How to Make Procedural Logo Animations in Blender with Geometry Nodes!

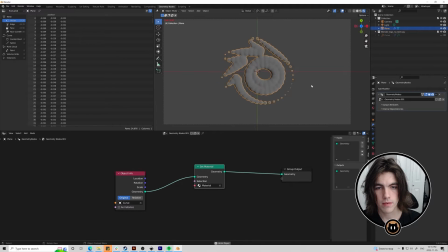and then when we set it it'll just be back to our original one now I think it's time we set up our scene a bit more so I'm going to go to the shader editor go to world and I'm going to set the background as black I'm also going to move this light
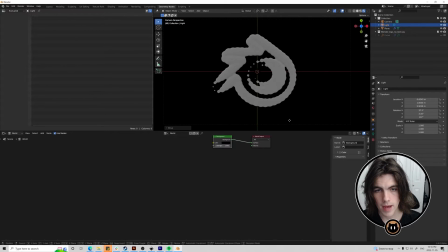around a bit more because I think the position of it is kind of bad right now I always like to start from it in the center because maybe we want to do something from behind it where we like go like this and
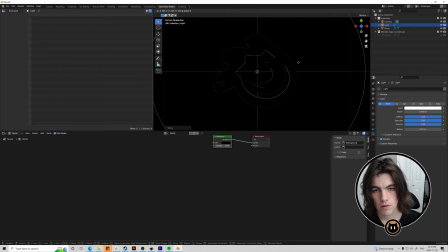we kind of just work on the outlines or maybe we want to put it in front of the logo and
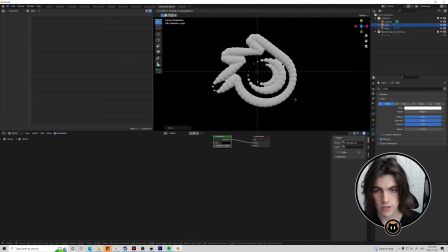up a bit more so we can get those shadows i
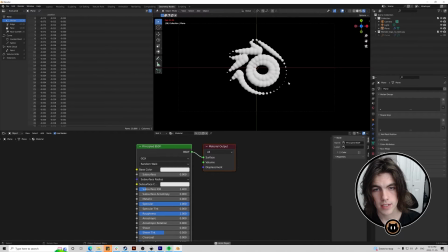think this works well for me with the no metallic and full roughness i think it's pretty basic but it works and now another cool effect that we can do to make this render a little bit cooler is we can rotate this and maybe not so much that you can't make out the logo so you want to be able to see what it is still we also want to go to the camera then go to
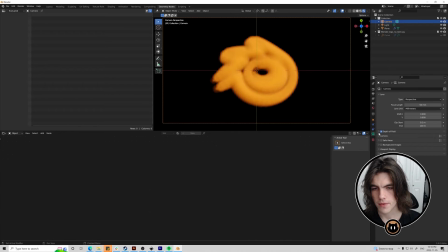the object data properties and then go to depth of field here and then we just want to change the distance so we can make out a clear part of the object just like that and then maybe turn the f-stop to like 1.4
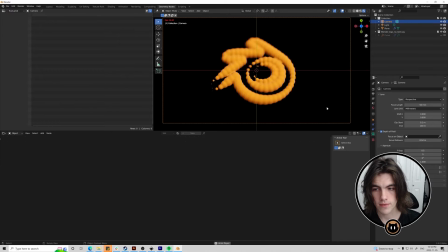and now once you play it you can kind of see how it has this like blur on the outside of it even if you turn it down more like this and what this
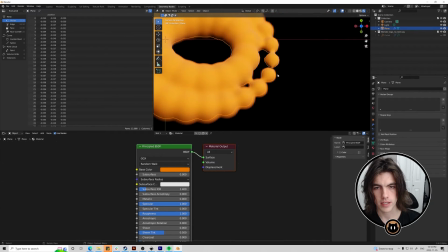also does is it helps make the uh the remesh look little cleaner because the voxels obviously aren't extremely clean um which you could change as well in the settings of it maybe you can have this a little bit lower looks pretty cool
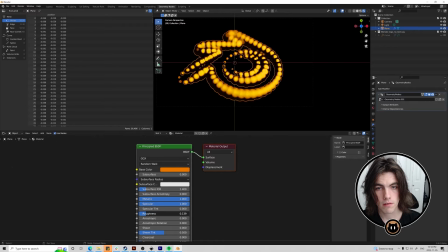might want to just mess with these materials a bit more i just turned the metallic all the way up and then the roughness all the way down i think this looks
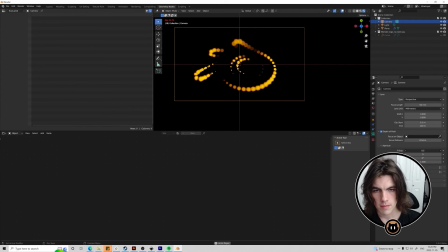kind of cool as well i maybe want the f-stop a bit higher so it's not so blurry on the outsides i wanted to keep messing around with it probably move the light around a bit more, see what other effects I could get from it, like this, it's kind of cool, but you can't really make out what it is again.
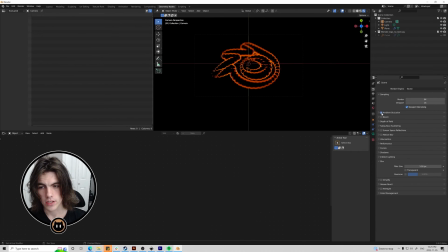Now to export this, if you're using Eevee, you can turn on some of the settings you'd like, maybe ambient occlusion and bloom. If you want an alpha background, just open film here and then select transparent. If you want to export as a video directly, you can use ffmpeg video, you can't use alpha here, but if you want to export as a PNG sequence you can use alpha png
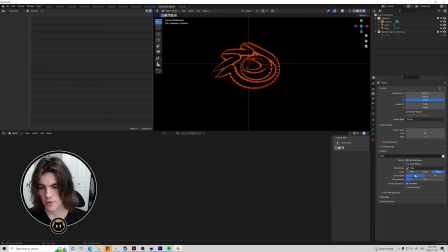rgba and then you can change the color depth or the compression as you'd like make sure you have your frame rate correct and then make sure you have the output folder set to where you want to output if you've enabled ambient occlusion or bloom in here make sure you have the render passes set for them as well i have ambient occlusion on and i have it on in here as well and then
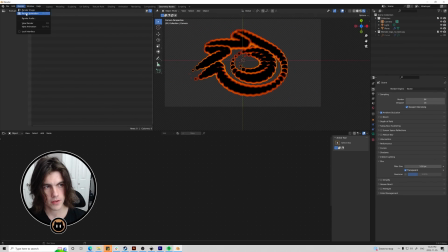i'm also going to enable transparent just so i have that background and then once you're ready and happy with your animation uh you can hit render animation and And if you're using Eevee, it should be fairly quick. If you're using Cycles, it'll take a little bit longer.
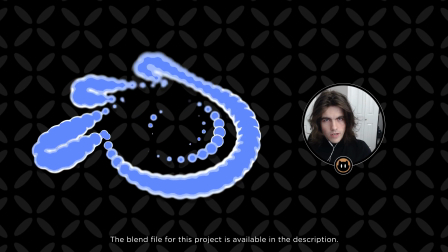It'll also depend on the settings you have using Eevee. Alright, there's a little bit of a jump to the future, because I didn't like the outro I filmed and I just finished editing.
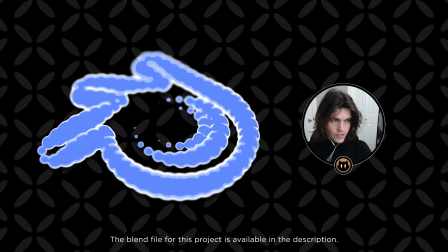So I just wanted to say thank you so much for watching the video. I hope you learned something about Geometry Nodes today. If you want to post something or share it and you want to show me, I would love to check it out.
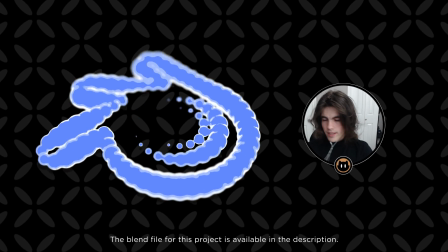I want to see a bunch of different variations of this. I'd love to see people's different takes on it and stuff like that. um and also if you want to see any other geometry node tutorials let
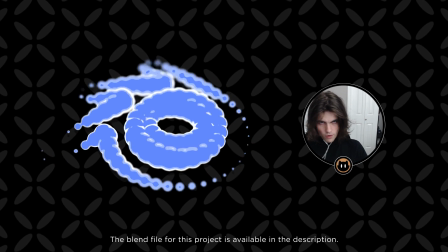me know i really like the idea of connecting programming and design to make all these customizable objects
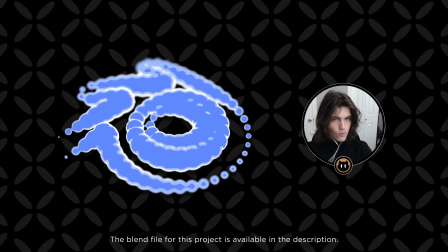and um yeah thank you for watching have a good day and uh peace out